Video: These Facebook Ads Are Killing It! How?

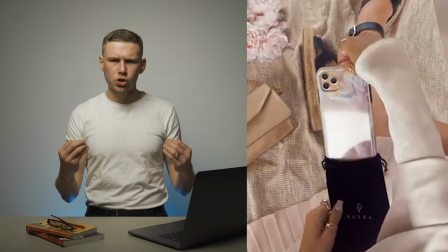[4:08]
It all tells a story in itself, a story of luxury, of a lifestyle that you want to be a part of. Boom, following that, what? Social proof. Guys, I don't know if you got it by now, but it is social media. So social proof plays such a huge role in creating these ads.
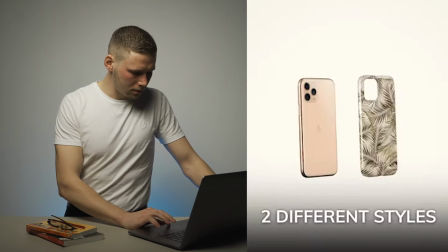[4:32] So there are 2 different styles, snap and cut.
So next you have a demonstration element, which is done with a mix of people actually showing off the product, as well as a CGI element. So computer generated imagery, pop, pop, pop, brings the cases together to the phone.
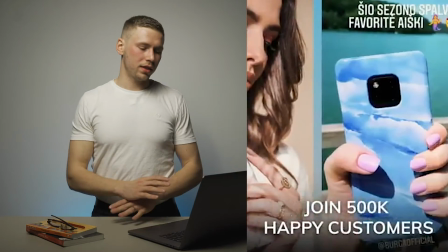[4:47]
Nicely done. Nice. Finish once again with, as we talked about earlier, thousands of happy customer reviews, one after the other. Remember, when you're creating something like this, the key is to showcase your product with as many different people as possible. Ideally, it's the type of person that your target audience wants to associate themselves with.
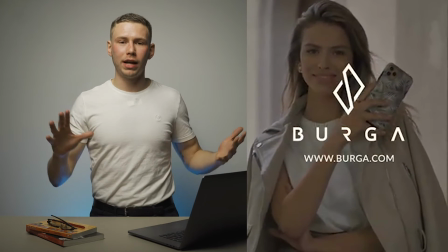[5:09]
And finishing with a call to action and the brand logo. Nice model in the background, dressed really well.
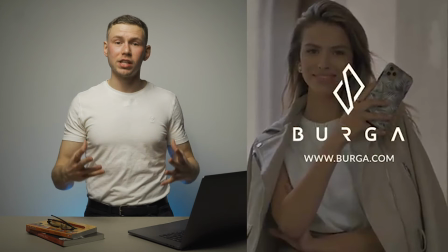[5:16]
The location and everything else sells the lifestyle that you want to be going after. Very nice ad indeed. Now notice how this is so similar to the hot sauce ads in so many different ways, yet so different.
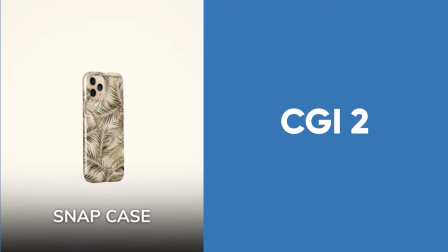[5:31] Styles, snap and tough.
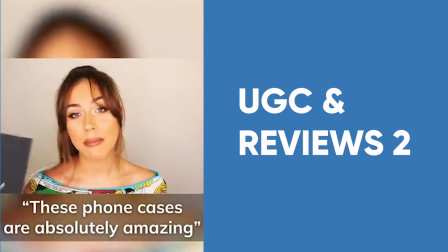[5:37] These phone cases are absolutely amazing and the quality is unreal.
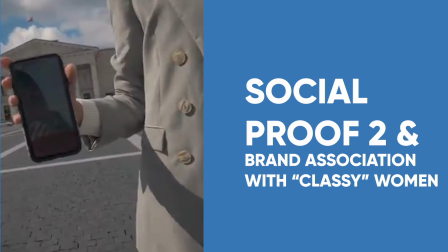Okay, and thirdly, we probably got the most relevant ad now than ever with Black Friday just around the corner. It is a butt exercising product. To be honest, I was very surprised when I saw this. I didn't think that things like this existed. People are very innovative in China, I guess.
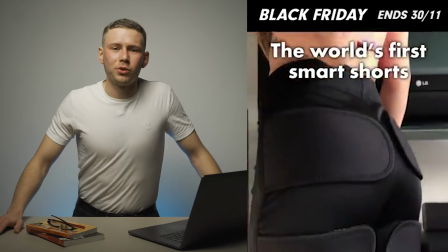[6:06]
Let's watch. All right, so the ad starts with a totally different hook from the other two ads once again.
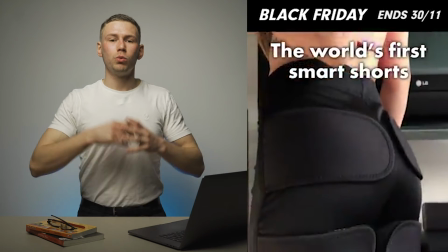[6:14]
This time, instead of a UGC element or a product element, we're straight into demonstration element, but it does have a definite wow factor to it.
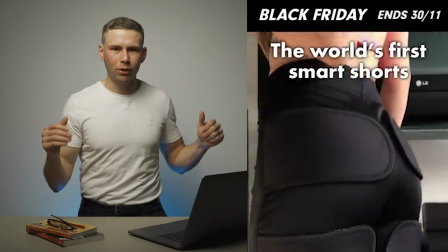[6:22]
When you see someone's butt just shaking up and down like that, it's not something you see every day, so I can see why this hooks people in.
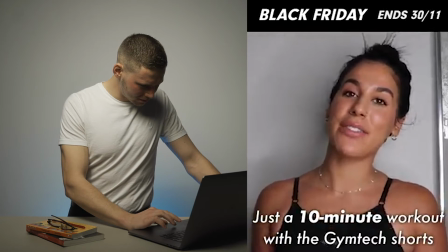[6:30] Just a 10-minute workout with the Gym Tech shorts feels like an entire hour's worth of working out.
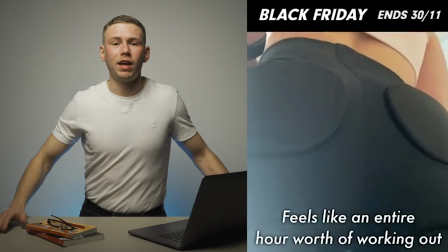[6:35]
All right, up next, we have a UGC element.
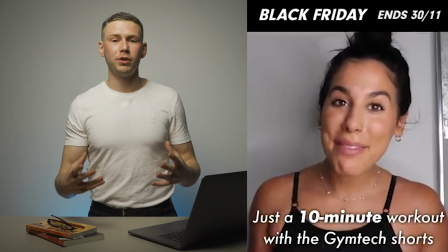[6:39]
Clearly, a woman who looks like she just bought the product is telling her experience of it and how it is unique and different and its unique selling proposition, right?
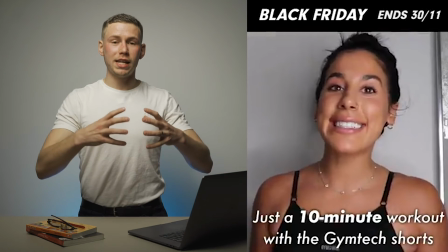[6:47]
You can do an hour's of workout in just 10 minutes with this butt squeezing machine. Up next, you've got a CGI element in its most classical use, and the most effective way to do it is to use it to showcase how the product works.
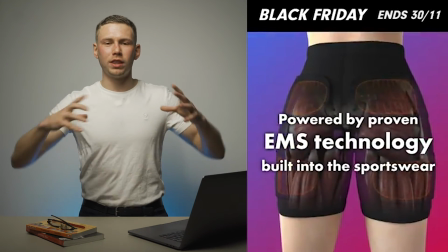[7:04]
With CGI, you can literally see through the elements, break them down, so on and so forth, things that you can't do with normal footage, so that's when it makes the most sense to use CGI.
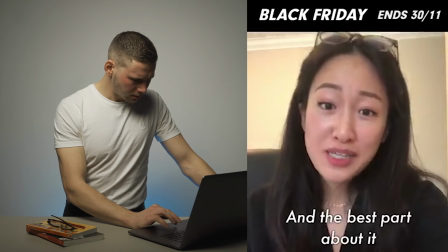[7:14] I love it because I get to wear it everywhere, and the best part about it is that it's cheaper than my gym membership.
Following that, same as always, we got more social proof. Another testimony followed by more than 4,000 reviews. Now, this is definitely an effective technique that I've seen many different ads use, and I always think it works quite well.
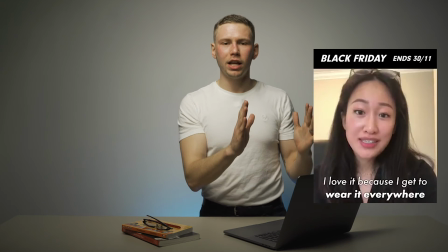[7:36]
What you want to do is you want to put a client review right in here,
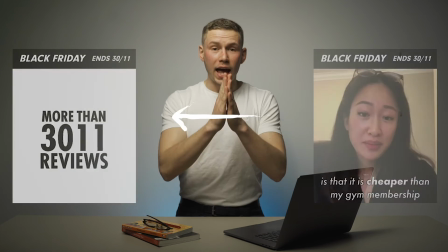[7:41]
have them talk about the product for 4 or 5 seconds, and then show a 3 to 4 second sequence, an animated sequence of different reviews. People add 2 and 2 together, and in their minds, it's as if they just saw 4,000 something people talk about the product. It's very effective, especially if you're just starting out and you don't have tons and tons of user-generated content. And there you have it, folks. 3 very different ads from very different niches, but they do have a lot of commonalities between them.
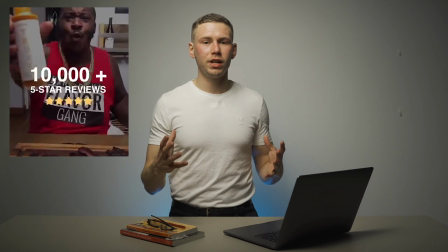[8:08]
The biggest of all, of course, being user-generated content and plenty of social proof. As mentioned earlier, it is social media.